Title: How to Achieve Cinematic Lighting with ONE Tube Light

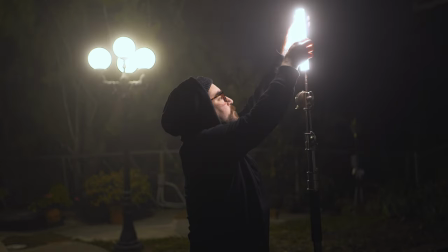4:09 It gave us a bit of natural haze that really rounded out the look and gave us more depth in the shot so I just set everything back up. Got the shot with this addition of the fog rolling in and here is the final look.
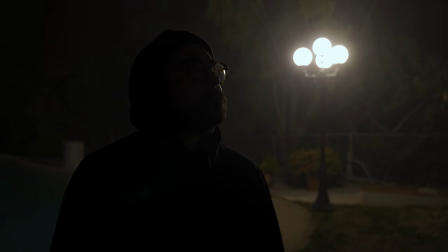4:19 Starting with just our street light and then our added tube light as our motivated lighting. This scene was one of the easiest ones to capture however the only bummer that I had was that I was trying to get this shot
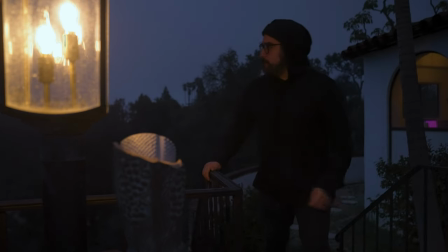4:30 during blue hour and if the fog would have rolled in during blue hour that would have been just perfect for me. I really like that moody style look that you can get with blue hour however we can't control the weather.
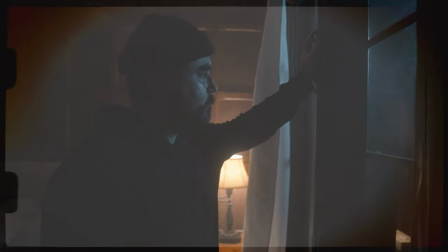4:41 Only God can do that. All right, so moving on to our third scene, and that is our mystery room scene. I just call it the mystery room scene just because it reminded me of, you know, your classic murder mystery style movie.
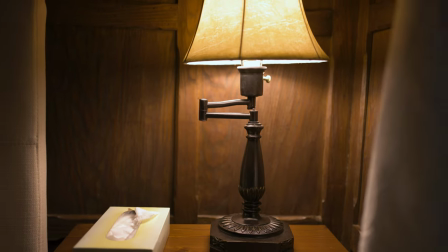4:53 All right, it's not perfect, but that's what we're going with today. First, I just turned off the room lights, but I did turn on this table lamp just to use as a practical light in the background of the scene.
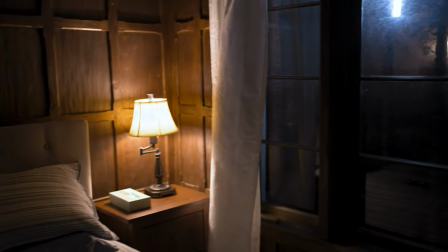5:02 It also lit up the background a little bit, separating me from the background and giving me a bit of rim light there. It just really helps to add some more depth to the scene because it was so dark.
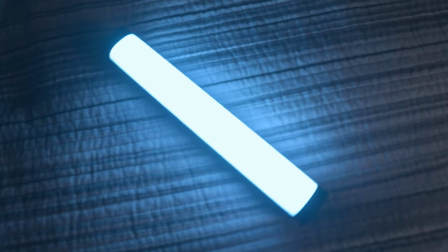5:11 This tube light is an RGB light as well so I was able to set it to this light blue color to try and emulate our moonlight.
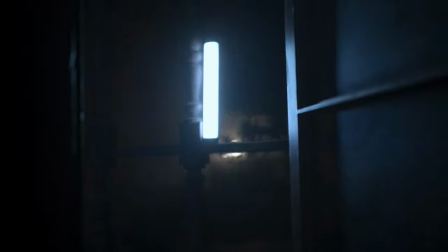5:18 I just set this on this little wooden gate that was right in front of the window and faced it off to the side so it wasn't so harsh on my face and turned it down to about 10%. Then I just shut the window pane because I like the shadows that it was giving off as the light was shining through this window frame.
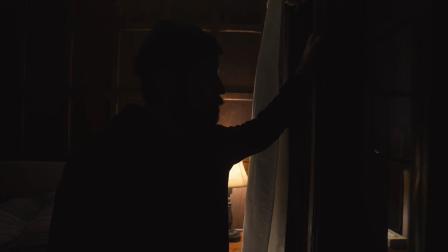5:32 Next I just added a bit of this spray haze in the room and here is the final look starting with just our table lamp, then our moonlight, and of course, our haze.
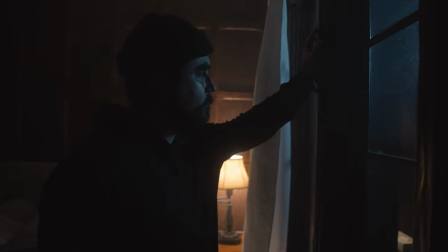5:41 All in all, I think these scenes really came out great.
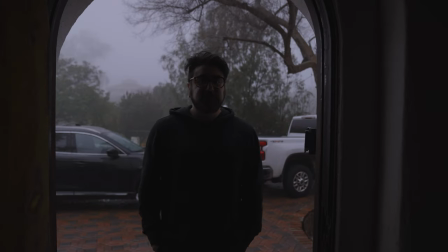5:43 And if anything, it just goes to show you that location and set design really add so much to the story that you're trying to create.
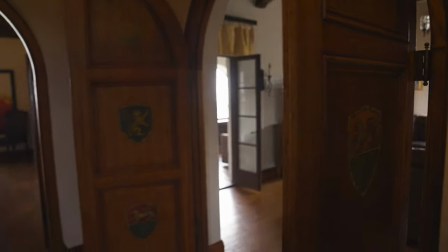5:50 But as always on this channel, it also goes to show you that you don't need a whole lot to create something that looks great.
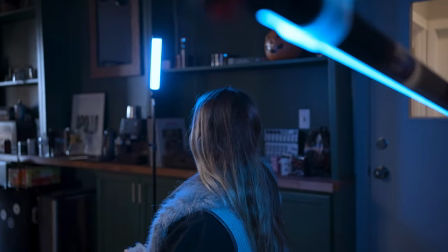5:56 Now, obviously, I could have done so many other things with these scenes, adding a lot more lights and really making it look awesome and just movie-like.
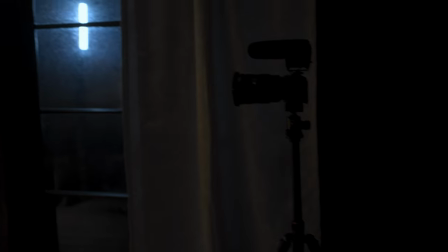6:04 However, I love being able to go into a room, use as little gear as possible, and really challenge myself to make something that looks cinematic, that looks like a movie. So as always, I just want to encourage you to use what you have and just go out and make your film. Well, that's going to do it for me, you guys. Thank you so much for joining me on this lighting tutorial. If you like this video or you learned something, please click the like button down below. Consider subscribing if you haven't already, and I'll catch you in the next one. Laters.